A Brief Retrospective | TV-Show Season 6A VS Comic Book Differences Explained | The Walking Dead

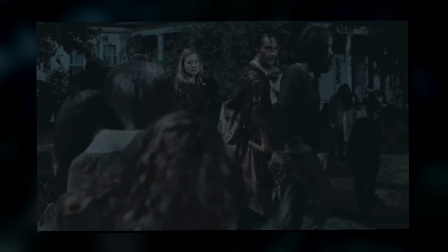3:53 Considering the entire No Way Out storyline was yet to even take place,
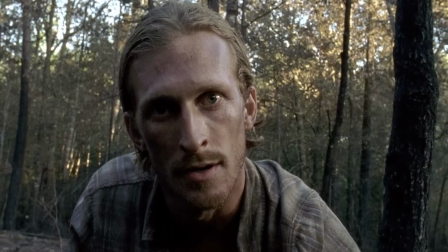3:58 Dwight seemingly appearing so early made many wonder whether there might be some different angle to his character,
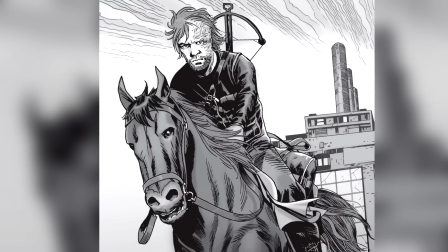4:07 especially because of how much him and Daryl are alike further into the books.
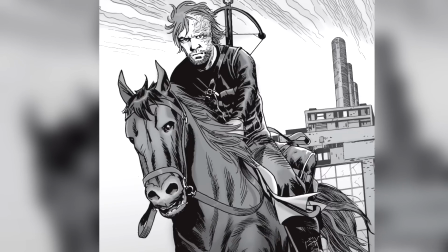4:12 Theories already began to go wild about Daryl potentially replacing Dwight later into the Savior arc, but more on that when we get there.
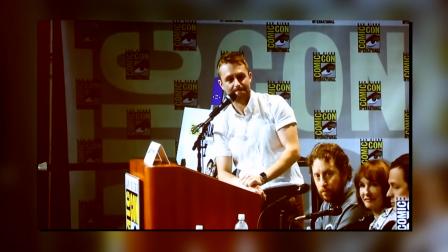4:21 And still speaking about the trailer, there's one last but very important detail I have to mention,
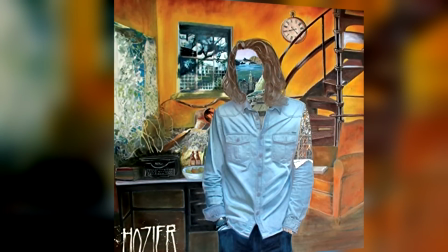4:27 and that is the fact that my main man HOZIER finally appeared in the series.
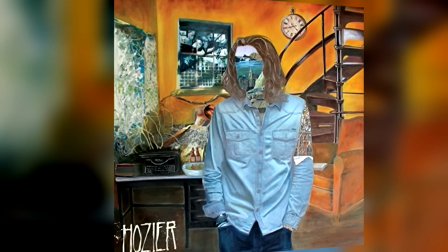4:32 I've raved about music in this retrospective series before, but HOZIER is still up there alongside the likes of Johnny Cash,
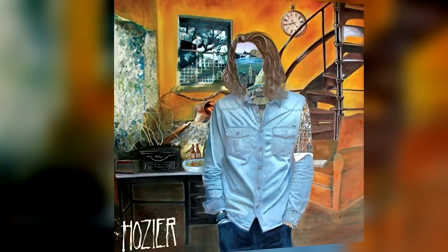4:41 Heike, etc., etc., as some of my favorite artists of all time.
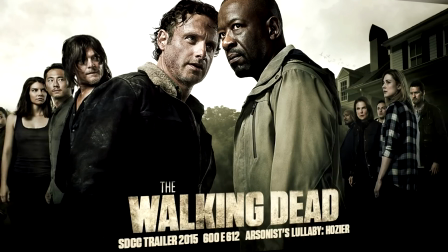4:45 So trust me when I say that hearing Arsonist's lullaby in the trailer had me literally cheering.
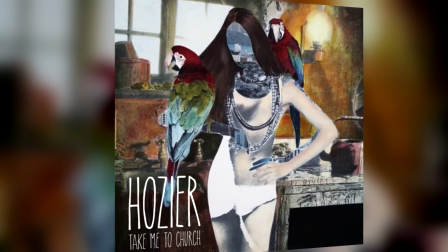4:52 I'm still low-key mad that Take Me to Church never appeared in the show, but hey, at least this one did. and multiple times too.
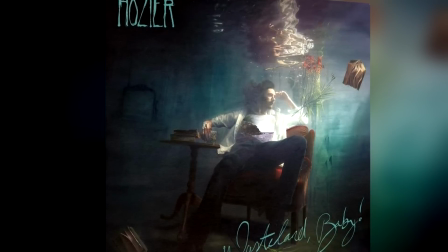5:01 I'm guessing many of you will have at least heard of HOZIER before, but I seriously recommend going through some of his more recent albums.
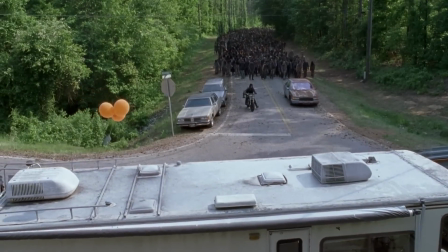5:08 They are absolutely stellar. And the last thing I want to talk about before we get into the story itself is the pacing of the sixth season.
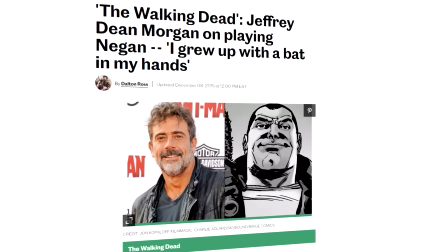5:17 The thing with season 6 is that we heard news of Jeffrey Dean Morgan's casting as Negan before the season even began,
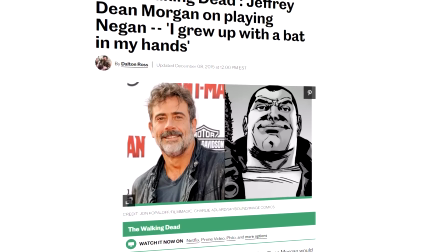5:24 so at that point it was pretty much a given that we'd see him in the finale at the latest.
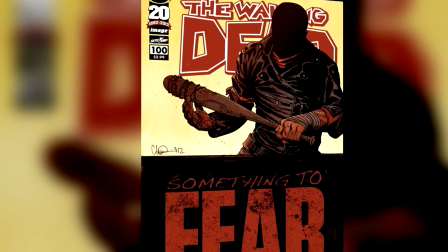5:29 And with that said, we knew that, unless there was some massive remix at some point,
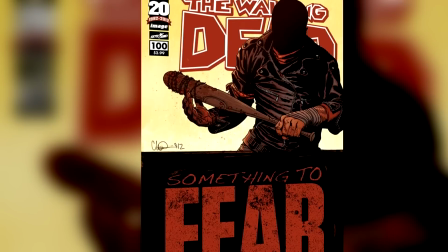5:34 we were bound to get to issue 100 by the end of the season.
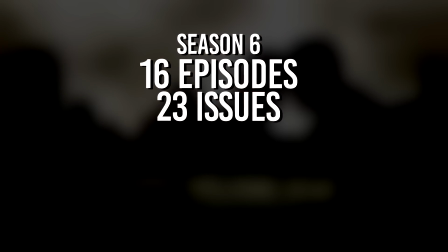5:40 Meaning that the show would have to go through roughly 23 issues in the 16 episodes. As far as the adaptation ratio goes, that is a very respectable 1.43 issues per episode.
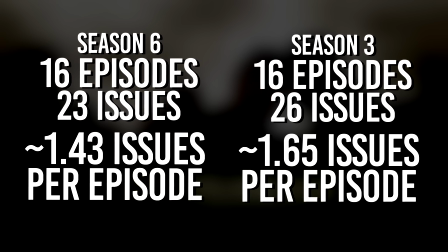5:53 Not quite the insanity that was season 3, but all things considered, that is still a very, very fast pace.
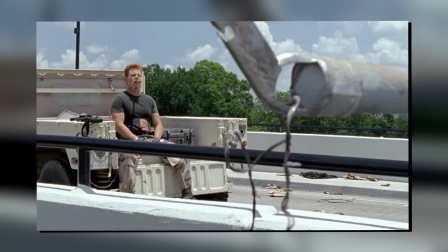6:00 Which is made even faster when you account for some of the TV show exclusive episodes.
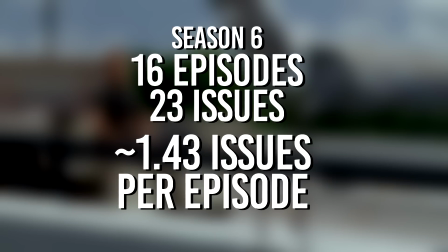6:06 And now more than ever, keep this in mind, as this will become very important in season 7.
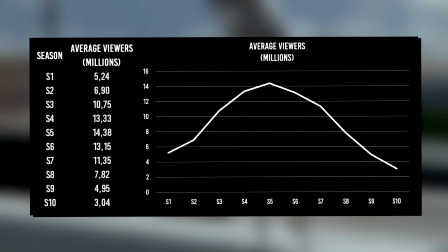6:13 Especially considering we've already peaked in terms of numbers back in season 5.
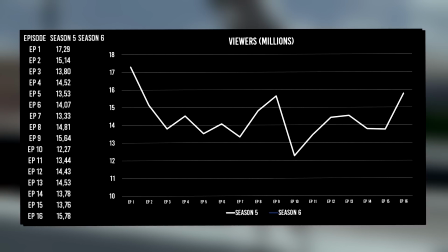6:19 And unfortunately, season 6 is the first ever premiere of the series to not surpass the previous seasons. And with all that said, let us finally get into it.
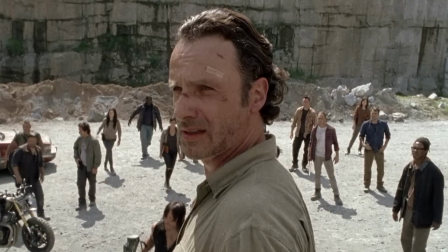6:31 The very first thing I want to bring up with this season is the experimental nature of the first episodes.
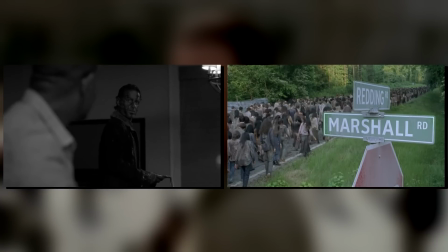6:37 As we have multiple timelines moving in parallel to both follow up the immediate events following Morgan's arrival, as well as tell the current story of the Quarry Mission.
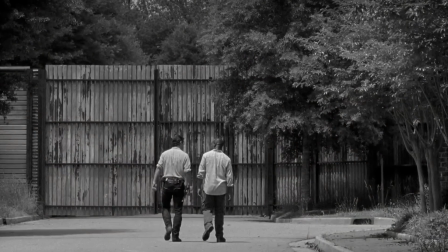6:48 This sort of black and white approach was a first, and if memory serves me right, only time it appears in the show.
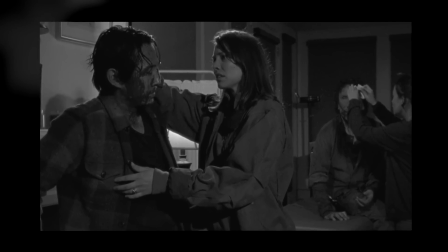6:54 And while we have had some episodes following multiple timelines at once since then, they did drop this black and white angle.
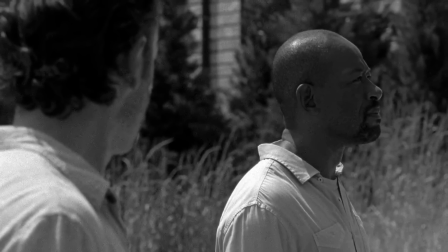7:03 Personally, I really enjoyed how it was handled, and it very efficiently removes any and all confusion as to what you're seeing at the moment.
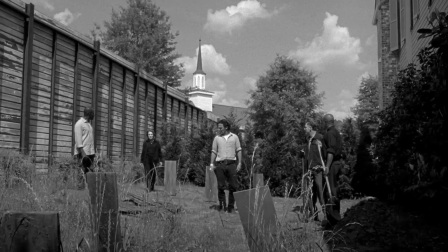7:11 You can do hard cuts without the fear of losing your audience in the process, because it's blatantly clear whether we're seeing a flashback or the present.
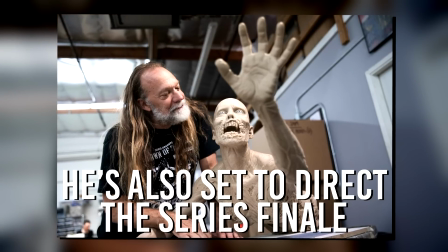7:20 The episode is directed by Greg Nicotero, who's known for some of the more experimental and artistic episodes in the series,
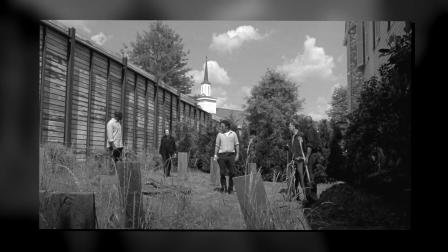7:27 so this might have just been another one of his creative one-offs for the show.
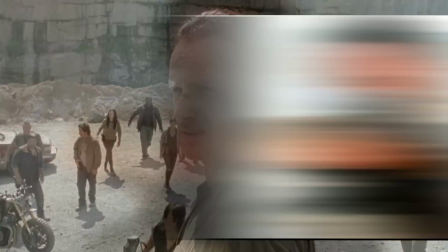7:31 In terms of themes, his episodes vary wildly, everything from episodes like No Sanctuary to The Day Will Come When You Won't Be.
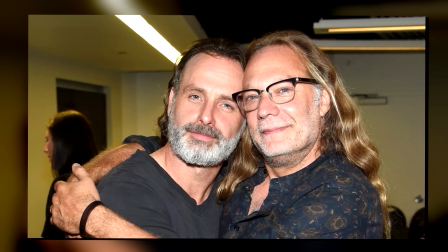7:39 So he's very good at what he does, regardless of what the episode has to be.
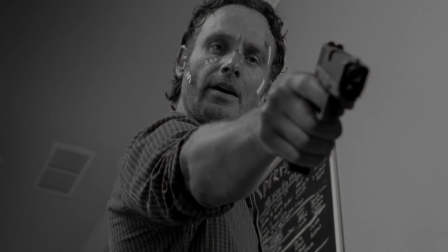7:44 And not surprisingly, at least in my opinion, this is not an exception.
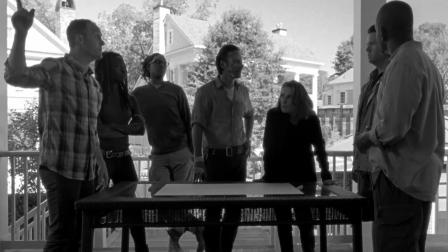7:49 Though with that said, let us move closer to the story itself.